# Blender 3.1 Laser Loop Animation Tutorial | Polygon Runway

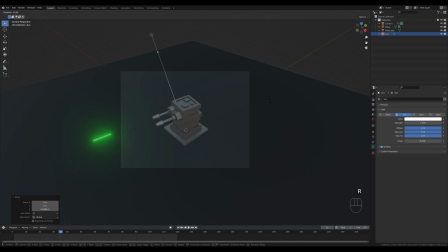16:36 So hold period and switch to the 3D cursor and just rotate it a tiny bit, and we can enable scene lights and scene world.
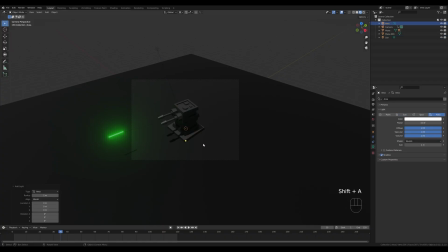16:43 So we have something like this in place. And now let's add another light, this time aerial light, bring it up, press R, X, 45 degrees minus, and we can rotate it along the z-axis like this and bring it down.
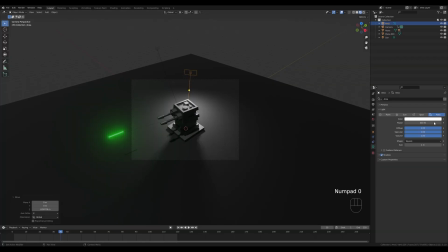16:59 Maybe let's add some strength, something like 500, so we have some nice backlight. Maybe give this some interesting color here,
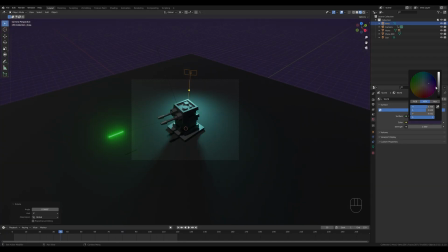17:09 and let's go to the world settings and we can mix in some violet tones to fill the shadows.
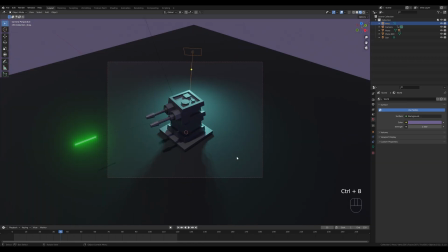17:16 Now let's press Ctrl B to limit the render view, and let's switch to the cycles
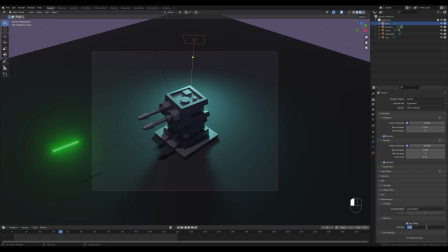17:22 GPU, and I'll enable some denoising and reduce the tiling to get a little bit better performance, and reduce the samples to something like 128. That should be enough for animation.
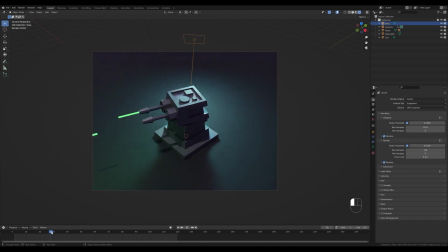17:35 And let's preview this. I think it looks quite okay. If you want more green light from those projectiles, you can go all the way to something like 200 and it will flash nicely when firing.
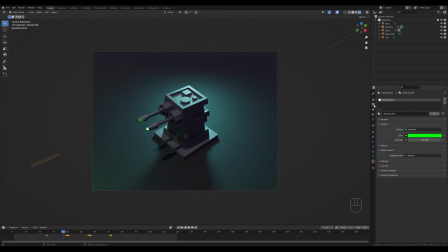17:52 Okay, so that's it for the animation, and now we can go to the output settings, choose your folder here and switch to the FFmpeg and container MP4 and just hit Ctrl F12 and it will render out your animation into that folder.
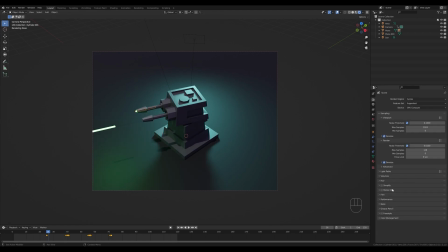18:10 And of course, you can't go wrong by going into the render settings and enable motion blur,
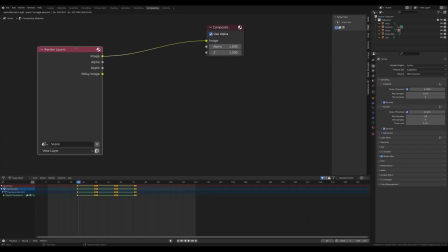18:15 and then in the compositor you can enable nodes and introduce some filter and glare, set it to fog glow with high quality and reduce the size a little bit, and that will make those projectiles glow nicely when you render out your frame like this.
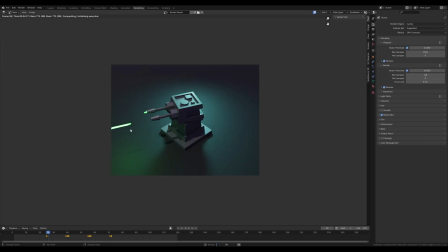18:34 You will see that after render it will post-produce your frame and give this a nice glow.
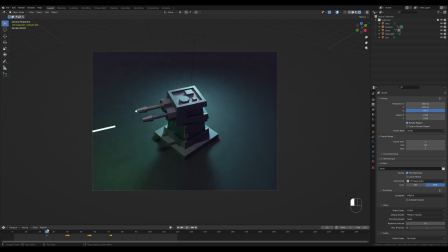18:40 So that's it for today's animation. I really hope you enjoyed this one. If you did, again, please leave that like, it will really help me. And again, if you're new to the channel and you want to see more like this in the future, please hit that subscribe. Thank you all for watching and have a wonderful day.